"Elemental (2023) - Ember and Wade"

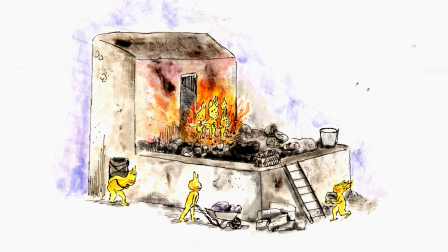0:02 The first drawings that I had done were of fire people, and then this fire character and a water character coming into a city.
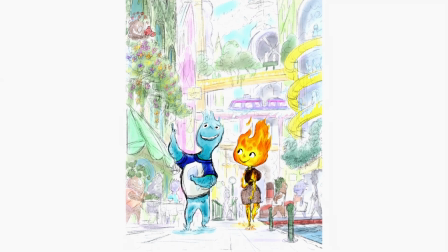0:09 The idea of these elements started off from the periodic table of elements.
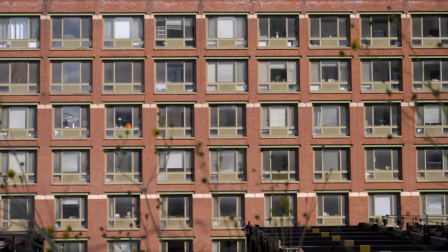0:14 It always looked like an apartment complex to me, and that concept started from like, oh, what if the elements were characters, but we boil it down to the classical elements like earth, wind, water, and fire. Those are characters we've never done before. How are we going to possibly I would start showing this around and there would be this wall of like, oh, how are you going to do that?
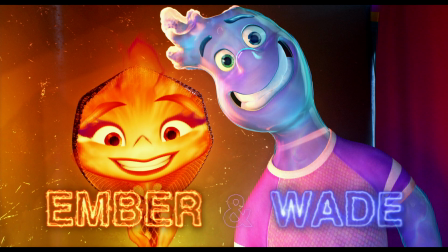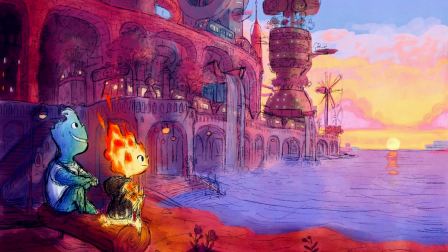0:38 This question of, oh, what if fire fell in love with water connected to me with my relationship with my wife who wasn't Korean?
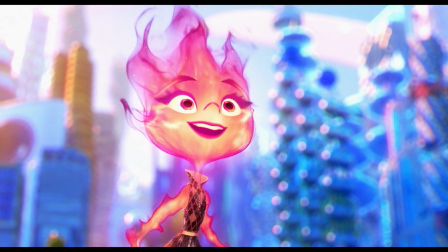0:46 I just love animation. Ember and Wade were really fun characters to move around.
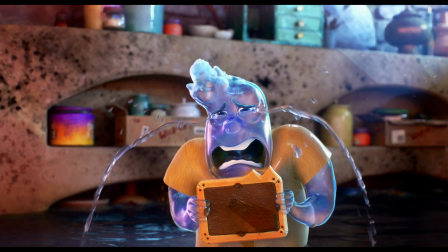0:52 Wade cries at the drop of a hat.
What a happy family.
He just really is a wonderful, sensitive guy. Maybe too sensitive? There's a lot of different, like, levels of outpouring of emotion, let's call it.
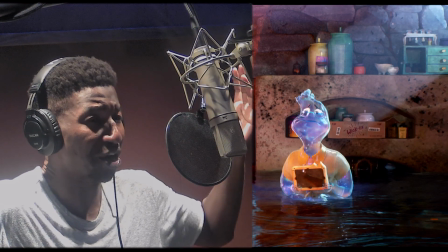1:08 And it's your birthday!
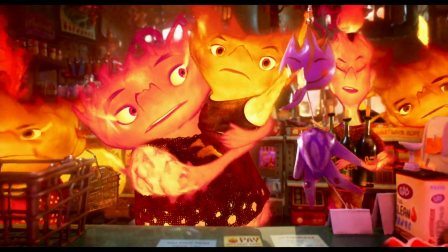1:11 Very emotional, um, and, uh, in a way that Ember also has her anger always right under the surface. She definitely had a temper issue. By meeting Wade, it actually kind of helps her turn her fire into good.
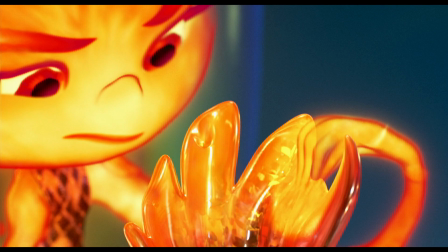1:27 And I don't think anyone ever really told her that like you can do something good with that fire versus just cause an earthquake in your dad's shop. I think a goal from the beginning for this movie was to make sure the characters weren't
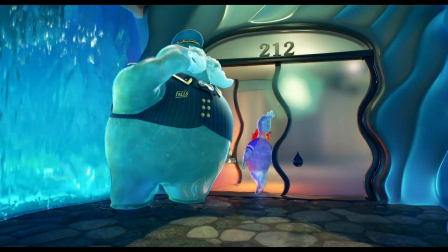1:41 human-like characters who had water flowing on top of them. For Amber, it wasn't that she was a skeleton on fire.
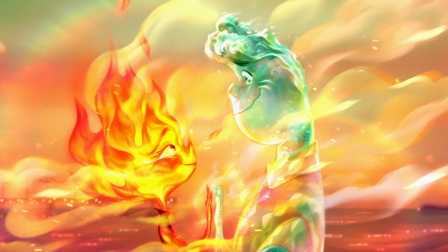1:49 It's that she is fire and Wade is water. They have like hands and legs and then they have face similar to us, but that does not mean that they will move like human. We had the challenge to create characters who were very fluid and behaved very
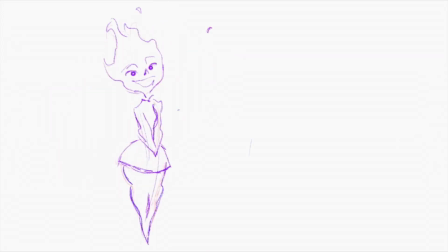2:03 elemental and we didn't necessarily have systems in place yet for achieving that. If you set something on fire and you want to make a character out of it, a puppet out of it, like, I don't know how to do that. And that's kind of what the challenge of this film was, is like, how do you make a puppet out of fire, or a puppet out of water.
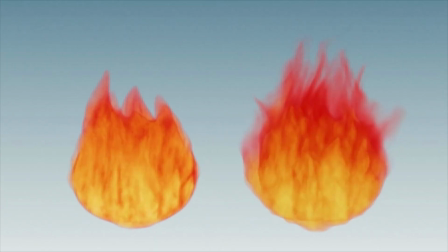2:22 All of the kind of language we know about skin, hair, cloth, had to be reimagined and invented. So we had to take inspiration from the elements themselves. Like, I would just be staring at fire for long amounts of time.
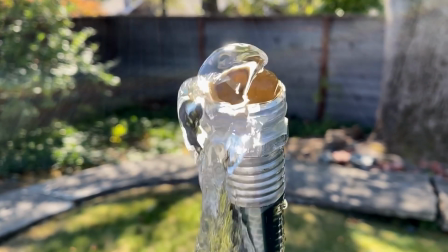2:38 It's weird. And then whenever I would see water, I would be thinking, like, this is a good reference. And then trying to pull the essence of that, something from the timing or the spacing or the design of it. The first animator on the film was Tarun Locke, and one of the first things he did was explore Wade and Ember.
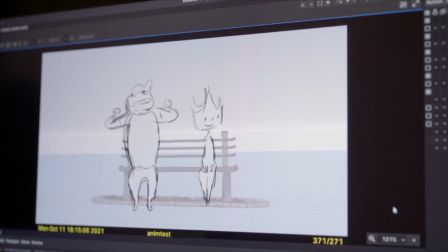2:54 This is just an early test I created to explore how water and fire could interact. A lot of the fun comes out of exploring how the element plays a part and how to kind of integrate the element best within the performance.
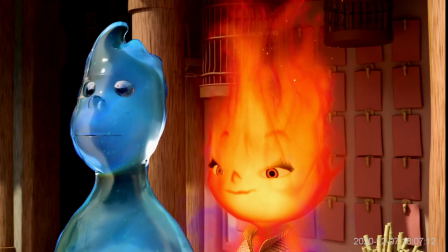3:12 It was a pretty unique challenge. You come on a show and the director immediately wants characters without any bones in it. Usually all our setups are based on bones and joints. And it took a long, long time and a lot of failed experiments to figure out the approach to make Wade and Ember.
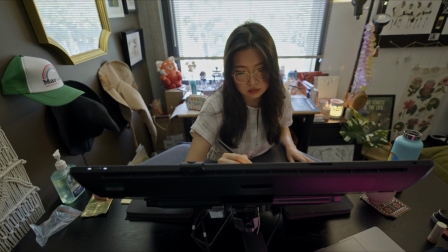3:28 When I was just started developing Ember, I just had it in my mind that what if she's like really flexible,
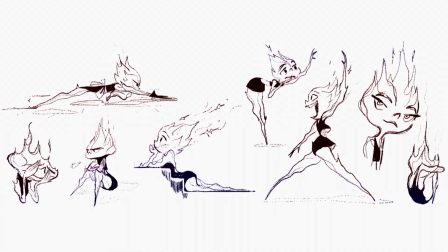3:35 so even though she's just walking, she kind of looks like she's dancing. There's no straight line in her line of action. Every time she moves, there's always curve to it. There is a fluidity to fire, but it's primarily spiky forms, you know, sharp.
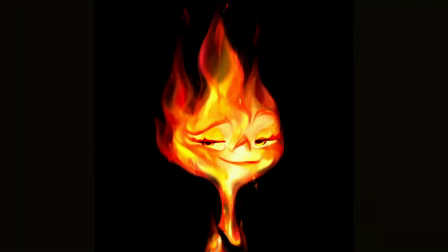3:49 And that's in her form because of her personality as well as her element. Pete always wanted to feel like a flame.
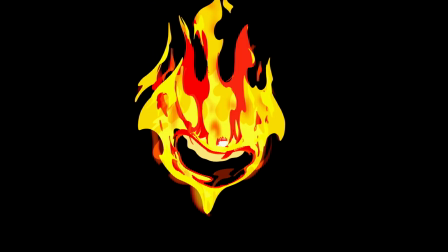3:55 So that was the baseline of the shape language of her body and face. The goal was to simplify the fire itself and stylize it between realism and really simple cartoony.
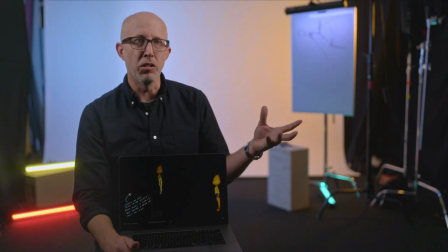4:08 Early on, we worked with a 2D animator and he would take really early kind of mock-ups of Ember and draw over them with 2D animation.
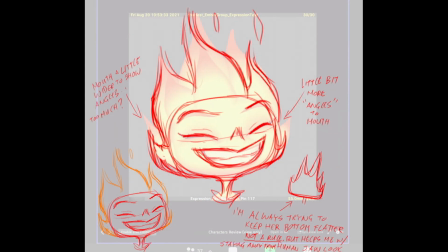4:16 That really helped us understand maybe what we would mechanically have to build in this 3D world.
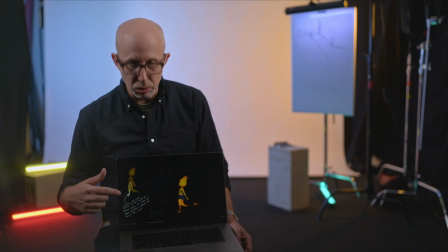4:22 And one of them was just the sort of figure-eight quality that he would create in the drawing of, you know, Ember's leg as she moved forward.
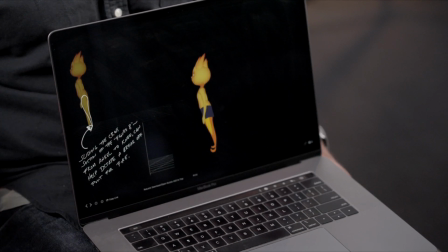4:30 And that helped us get rid of that rigid feeling. We added a bunch of controls for animation to loosen things up.
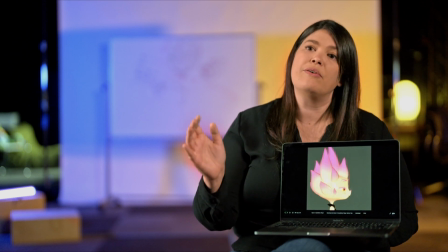4:37 We were able to partner and develop some controls that allowed us to turn down the speed of the fire.
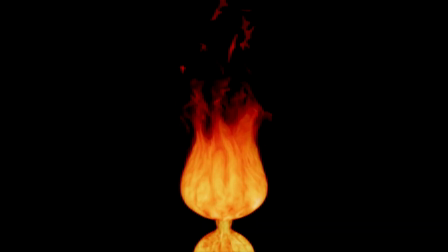4:44 And that would also reduce the amount of tear-offs.
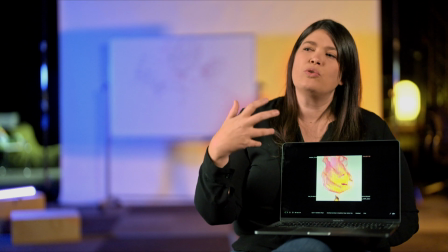4:47 It would reduce the amount of embers that were fluttering above her to try to get her down to a slower, almost more like candlelit feel.
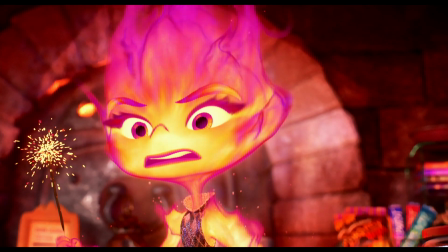4:54 We developed this thing called the emotion system. She could have different curated looks, one for pure anger, another one just her normal look. And then we're using also mitten geometry to combine her fingers as well to go like into a simplistic form of her hand if we needed to.
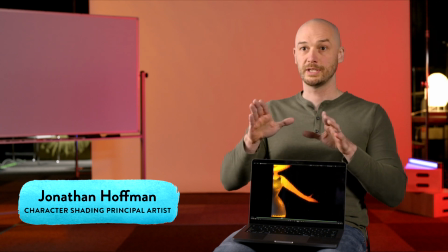5:08 The hand, for simplicity, from a distance often would be a mitt.
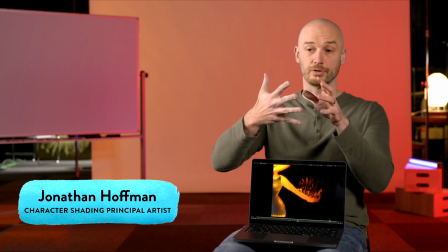5:13 But as she would separate her fingers, the animators could, you know, have individual fingers, or they could have a mitt.
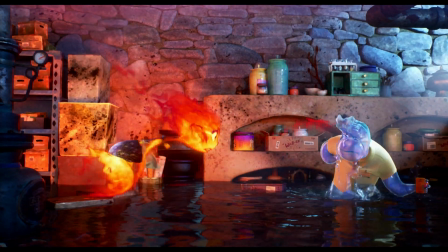5:18 This can't be just a mitt full of fire. She did need to be able to emote with her hands and pick things up and do different things. That way, Amber can actually retract and grow back the hands if she wants to. And the same with any other portions of her body. And that translated into that idea of presence and being able to shrink various
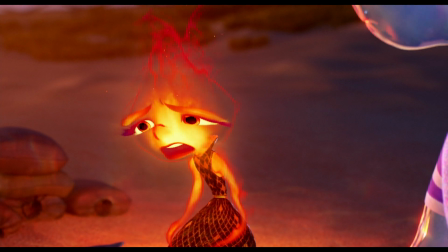5:38 parts of her body and slide that around to create an effect of moving transparency. There was such a handshake on this film, more so than any other, between animation, shading,
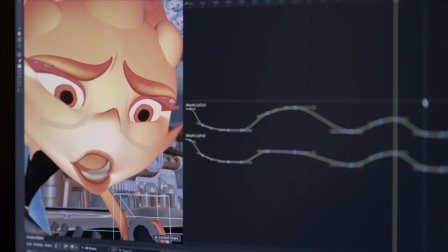5:48 our close work together with the character's team for the rigging and modeling, and of course, the effects department.
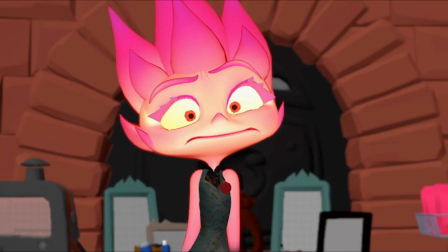5:53 That's what the animators see, and that's the final render.
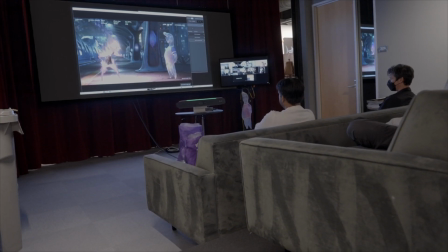5:56 It was really an artistic adventure to discover how loose the pyro could be, how tight to the animation it had to be, and in a variety of settings.
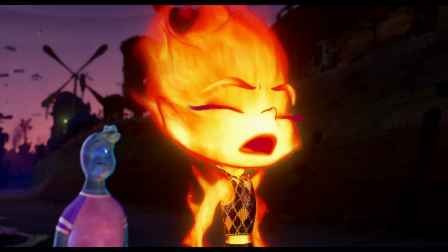6:05 I think a lot of the real discovery of the scale of fire, the behavior of fire, was the effects team.
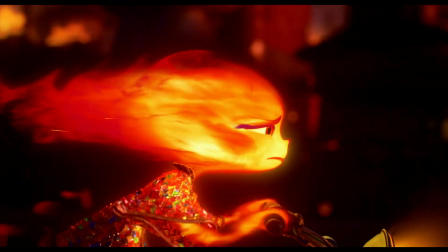6:12 They really dialed that in to create a physically natural-looking fire that could somehow move like a cartoon. It was magic. And that really made Ember feel like Ember.
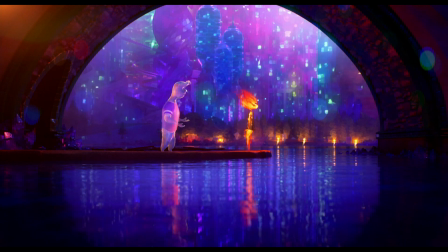6:26 As difficult as Ember was, Wade would present a whole new set of challenges. Wade's shape language is an interesting one. We don't want him to look like a human man body and then just wrapped it in water shape.
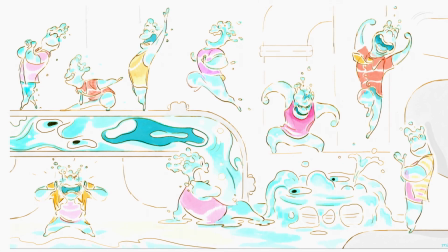6:38 That's not what we wanted. We want him to be soft, just like his personality.
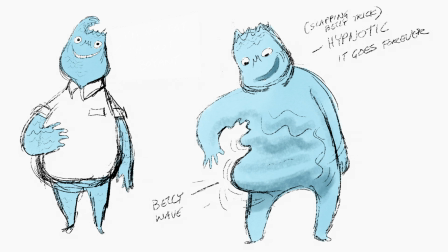6:44 He's very round. He has no sharp edges. Fluid is a good word for him.
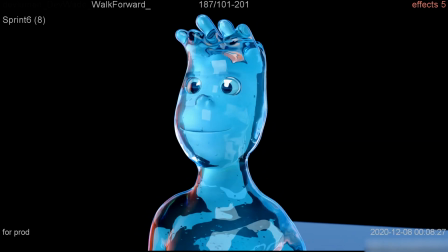6:50 There's a lot of interesting things about a water character. What does a water character do when they're standing still?
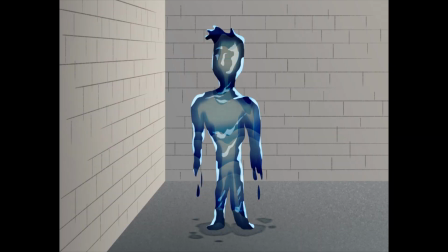6:55 What does water look like? What's sort of the internal ecosystem of his water? the busyness of water.
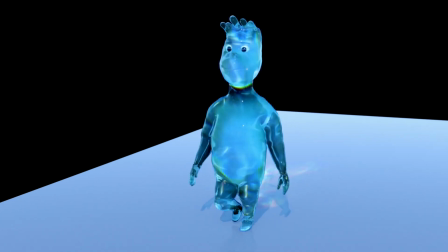7:00 It reflects light. It reflects the environment. Just the reflection of the environment actually creates all this additional busyness.
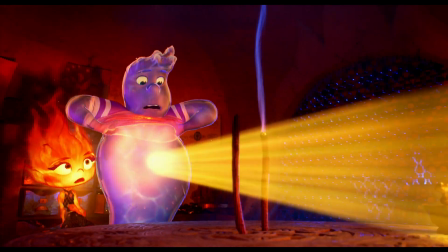7:07 The refraction, what you see through, like, behind, also adds all this additional busyness. So if you think about, like, trying to make this into a face, it's pretty tricky because there's all this stuff going on back here. And if you want to really see the face, you don't want this. The first images of Wade were generated with a very realistic water.
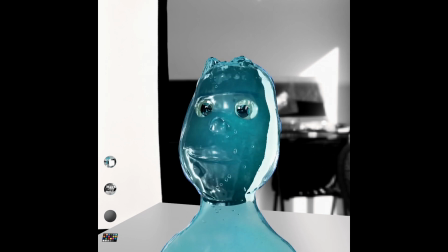7:28 And that was really useful because Pete saw that and said, I don't want this to be realistic.
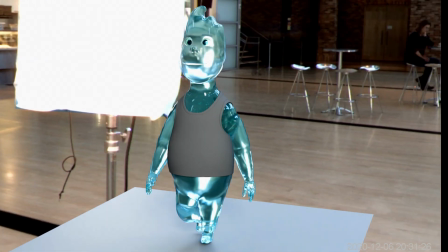7:33 This can't be realistic. Because if you think of water at the scale of Wade's head, it's totally transparent. Wade, because he's a transparent character, he's made of water, he's actually super see-through.
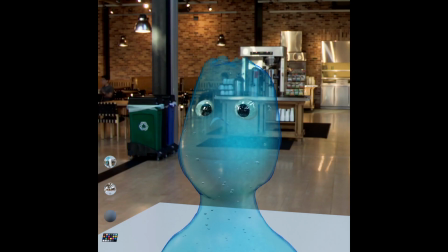7:46 He's interacting with every light, everything right behind him, you can see right through him. We have to be very careful about what you see through him and how to make that visually not too complex, but still feel like he's a water character that you can see through and get the sense that he's translucent and kind of glowy. We had to come up with rules for when certain things were visible and when they weren't. If you're looking at the back of his head and he opens his mouth, can you tell?
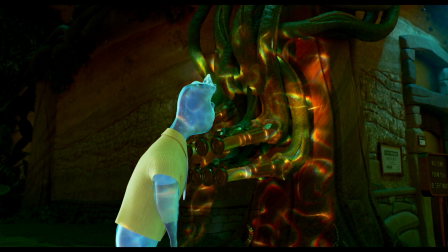8:08 Do you see an opening or what? And we decided no.